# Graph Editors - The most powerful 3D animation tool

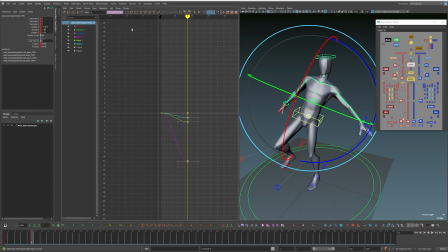[8:14]
Whenever you reset your controls in the graph on a child controller, it is moving it back to line up perfectly with the parent controller. Oftentimes, rigs will give you the ability to change the space of a controller. So this chest controller right now is following the body, but we can switch it to follow global in both translation and rotation.
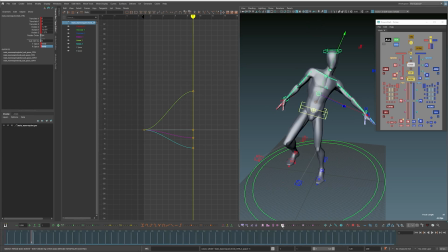[8:31]
But if we do that, it's going to move the controls away from where they were originally. Fortunately, there are tools in Animbot and in other places, like here, where we can switch to global space for all of our keys. And now this is actively representing what's happening in 3D space. So for the side-to-side movement, this is being tracked in 3D space now. And you can see if we move the cog, it's not actually moving the chest at all, because the chest is in world space.
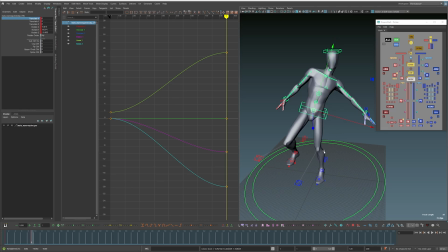[8:50]
It's often best to animate pretty far into your process with your controllers in local space, in a hierarchy. But then when you get into polishing things up and getting into really tiny details, it's often a good workflow to switch things to world space so you can then clean up any little jitters or bumps without breaking the connectivity that we've got for free by having it in a hierarchy.
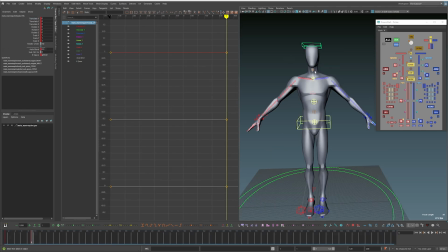[9:06]
Often, rigs will give you the ability to make some of the controls follow the translation of a control, but not the rotation. So even though we're tilting here, the arms and the head are keeping the orientation that they already had. If we twist this body, you'll see that the head is still pointing forward. This is a great balance, as we can now animate and keep the connectivity of body parts, but have a simple and easy to follow graph for the rotations of certain controls.
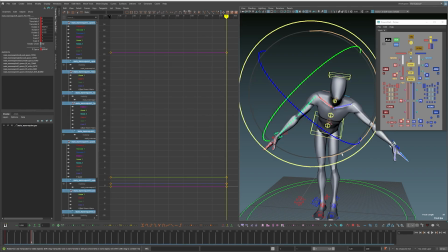[9:24]
So this is my preferred workflow for head controls and FK arms. Let's look at a practical example now and show how we can use the graph editor to clean up our animation.
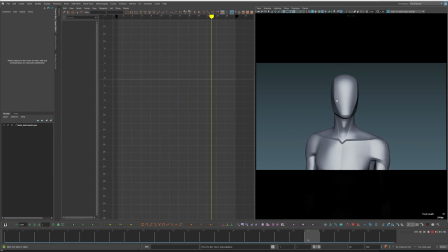[9:33]
So here I have a head turn, but there's something a bit weird happening with the head. Popping around a bit and something strange is happening. Let's look at the head controller. And I'm going to go into my gimbal mode by holding E and going to gimbal. And I want to check on my rotation Y. One quick tip I want to give is if you right click on the channels and you sync selection in graph editor and sync selection in time display,
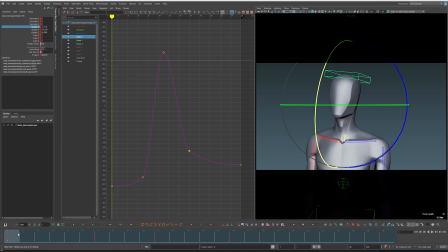[9:50]
whenever I click on one of these channels, it's only going to show up the channel in the graph that I've clicked on. And also the keys that we see in the timeline are only going to be the ones for the channel I've clicked on. That way I can clean things up without putting a load of extra keys on channels that I don't want them on. Let's look at this curve.
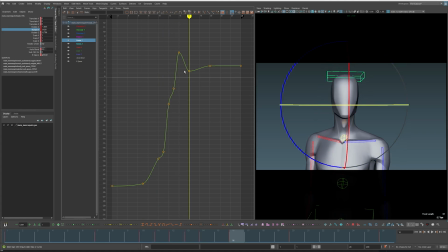[10:04]
So we have a lot of starting and stopping and changing of direction going on in here, which is causing this jitteriness and poppiness. Since we know that this curve is only moving this channel, we're moving along this axis and we have this kind of change. So this, in my opinion, is a bad curve because it doesn't follow any kind of rule of physics. It doesn't follow the rule of progressive spacing.
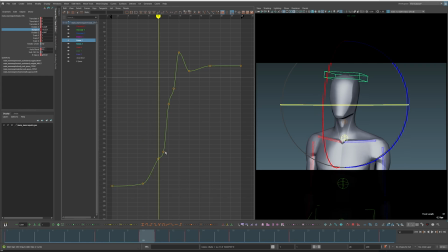[10:23]
Progressive spacing basically means that the spacing between each key is either getting bigger over time or smaller over time. By following that rule, we're basically following physics. Something has to start from one position, build up speed over time, and then slow down speed over time to get to its next position. That's the rule of progressive spacing.
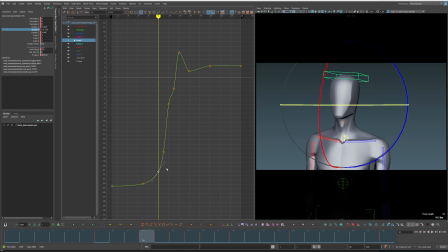[10:37]
Since we want this head move to be one clean, smooth motion, I'm going to move this curve around in a way where it gets steeper through the middle, more and more steep through the middle, and then slows down more and more as time goes on. So I think we can just delete this and maybe raise this slightly.
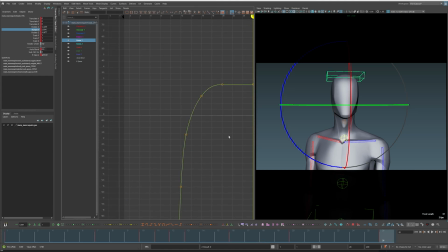[10:54]
Raise this. I don't really want it to come to a complete flat at the top, because that means nothing is happening. It's completely stopped. I'm going to give it a little bit more ease at the very end, just so that it has a little bit further to go and doesn't come to a complete stop. That's a common issue I see with beginner work,
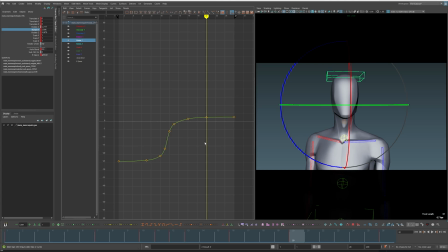[11:09]
where their movement will come to a complete stop instead of a moving hold, which is what we refer to when a movement is basically in a held pose, but has just a little bit of drift just to keep it alive and stop it from feeling too dead. So now that we've cleaned up that curve, we can see that this motion feels a lot cleaner.
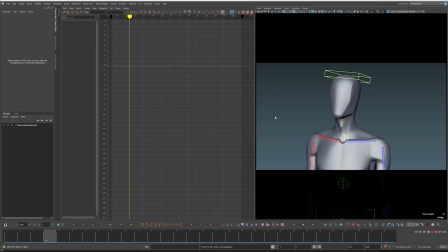[11:22]
I want to emphasize that it is okay to add slight holds between your pose to pose moves. So here we're turning our head from left to right, but we have kind of a small hold in the middle. That's fine as long as we are following our rule of progressive spacing.
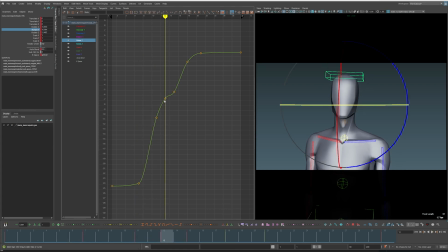[11:33]
So here we speed up, we get steeper into this move, then we start to shallow out how steep the curve is to ease into this slight hold, and then we speed up again into our another next pose. So even though this curve has a bump in it, it's still following our rule of progressive spacing because we are, during our movement, either getting bigger between each of our frames or smaller between each of our frames.
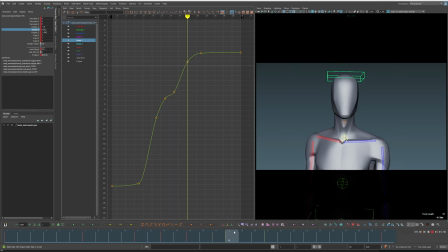[11:52]
Even though there's a hold in the middle, we are still following that kind of general rule of physics. So it's perfectly fine to do. By adding little imperfections and hesitations in a character's movement can help to bring it to life and feel a lot more organic. Don't just completely smooth out every curve. As long as there's intention behind why you're doing something, there's reasons why you might want to add small holds and hesitations like this.
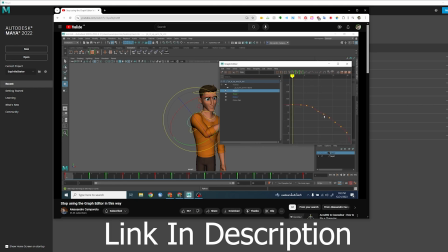[12:09]
I would also check out this video by Alessandro, who talks about being very intentional with what you're cleaning in the graph, as just cleaning things when you're running into issues with gimbal, even if it's just a little bit of gimbal,
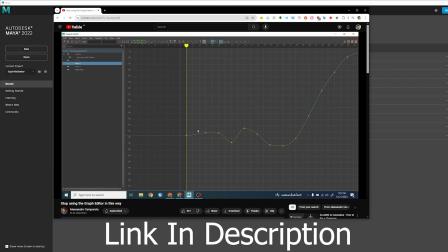[12:17]
can completely kill your arcs and flow in your animation. So you need to have real intentionality behind why you're making certain decisions and why you're cleaning graphs in a certain way.